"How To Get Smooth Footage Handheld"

For the intro sequence of this video I shot everything in 100 frames per second just to be able to slow that down and make sure that I got the sequence that I wanted to have in the video but to prove my point right now I'm gonna shoot in 25 frames per second to show you what kind of a difference it does to actually move with the camera. Say that I want to have a shot of the camera like going into the window like that.
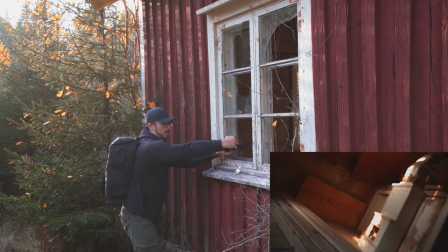4:24 If I just move the camera like that it's not going to be steady and it's not going to look good when we get into the editing process.
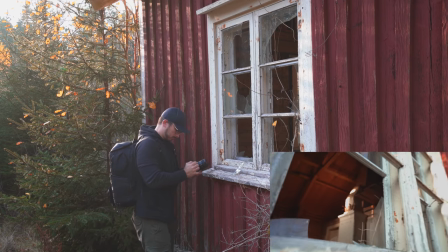4:32 But what we want to do is to like move with the camera into the window and then at the very end like reach in with your arms so when you are moving with the camera you don't want to move much because the more you move the more shake is going to be introduced
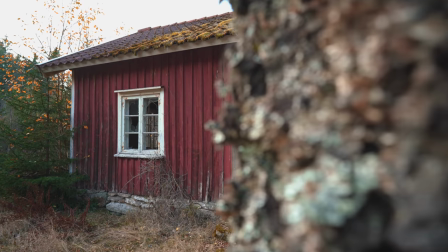4:49 into your footage when you're doing some kind of like panning motion or something like that then you want to try to be as smooth as possible and just like lean
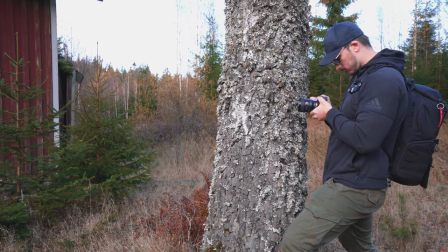4:56 forward and back with the camera and same goes for if you want to do like some zooming in like that then you just want to like lean forward towards your subject because that will make your footage look so much more steadier than if you do like this. Another thing you can think of is that when you want to like spice up your camera movement a little bit then you can also like try to introduce some twisting to your camera because that is gonna allow you to hide some of the camera shake because of the extra motion that is introduced into the camera movement.
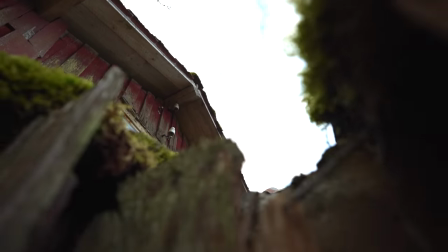5:30 And if you're shooting in manual focus then that is gonna look even better because like when the focus follows along when you are turning it's going to look really really good. Let me show you. So the first thing you want to do is make sure that you have your camera set to manual focus otherwise it's like it's going to work but it's not going to look as good. And I'm going to set the focus for the things that aren't inside the house so that when we move out these things off the window is going to look really blurred out and it's going to look really good.
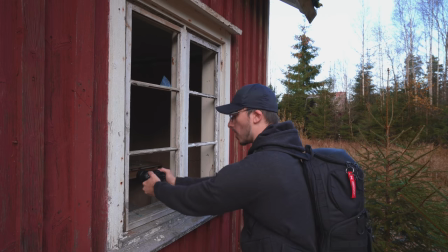5:58 And again you want to make sure that you are moving your whole body and not moving just your arms it's gonna look shaky so we want to make it look smooth so
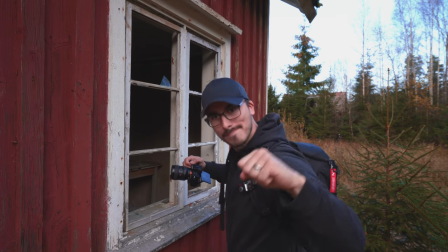6:07 move the whole body move my body move my body and then we can start in here we're gonna have the camera
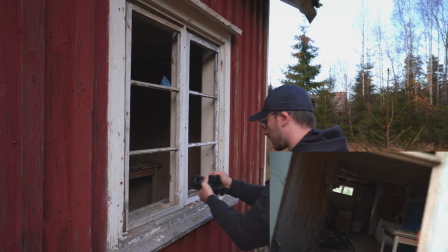6:14 at an angle and then we want to move out with our whole body what do you think i think it looks really cool and the cool thing is that when you're shooting any kind of subject then you can just follow your subject with that same movement that the subject is doing. This is something that I did when I was shooting the woodworker B-roll.
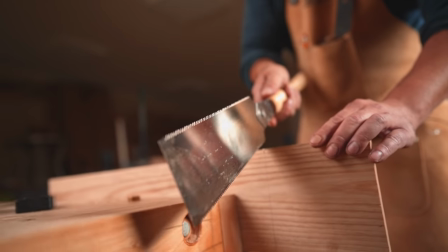6:38 When he picked up his saw from behind, I followed his movement down like that, and that kind of hid some of the camera shakes that I did in that particular movement. Another thing that will make a huge difference when you want to have those really smooth shots is definitely going to be if you're shooting wide with a wide-angle lens. For example, when I'm shooting my vlogs, I always go with the 16-35 lens because I want to shoot most of my vlogs at
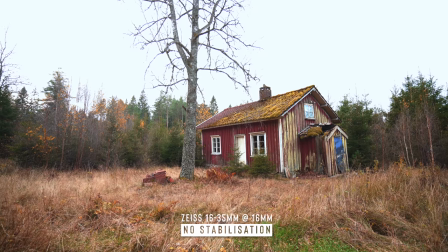7:02 16 millimeter and when you do that it's gonna give you this really steady shot than if you were to use a lens that is zoomed in. So if you're gonna shoot videos with a wide angle lens then you want to try to make sure that you have a lens with a wide aperture and the reason
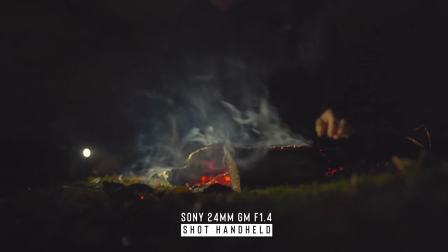7:17 for that is because it's gonna give you a more like blurred out background and it's gonna let in so much light to the camera sensor but the downside with that is that those lenses are usually really expensive. But what you can do then is that you can go up to a 50 millimeter or a 85 millimeter even. But when you go up to those longer focal lengths, you want to make sure that you have a optical steady...
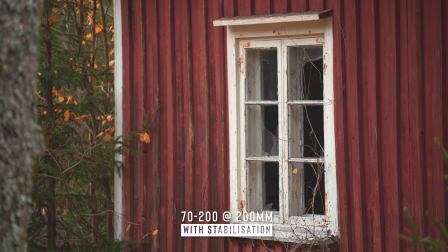7:41 Optically stabilized lens to remove all those like jitters that come with the longer focal lengths. Because as I said, you know, when you are wide, it's not going to be as apparent that you're actually like holding your camera and maybe doing some slight moves but when you go up it's gonna be really apparent so that is why you want to have that built-in steady shot into the lens.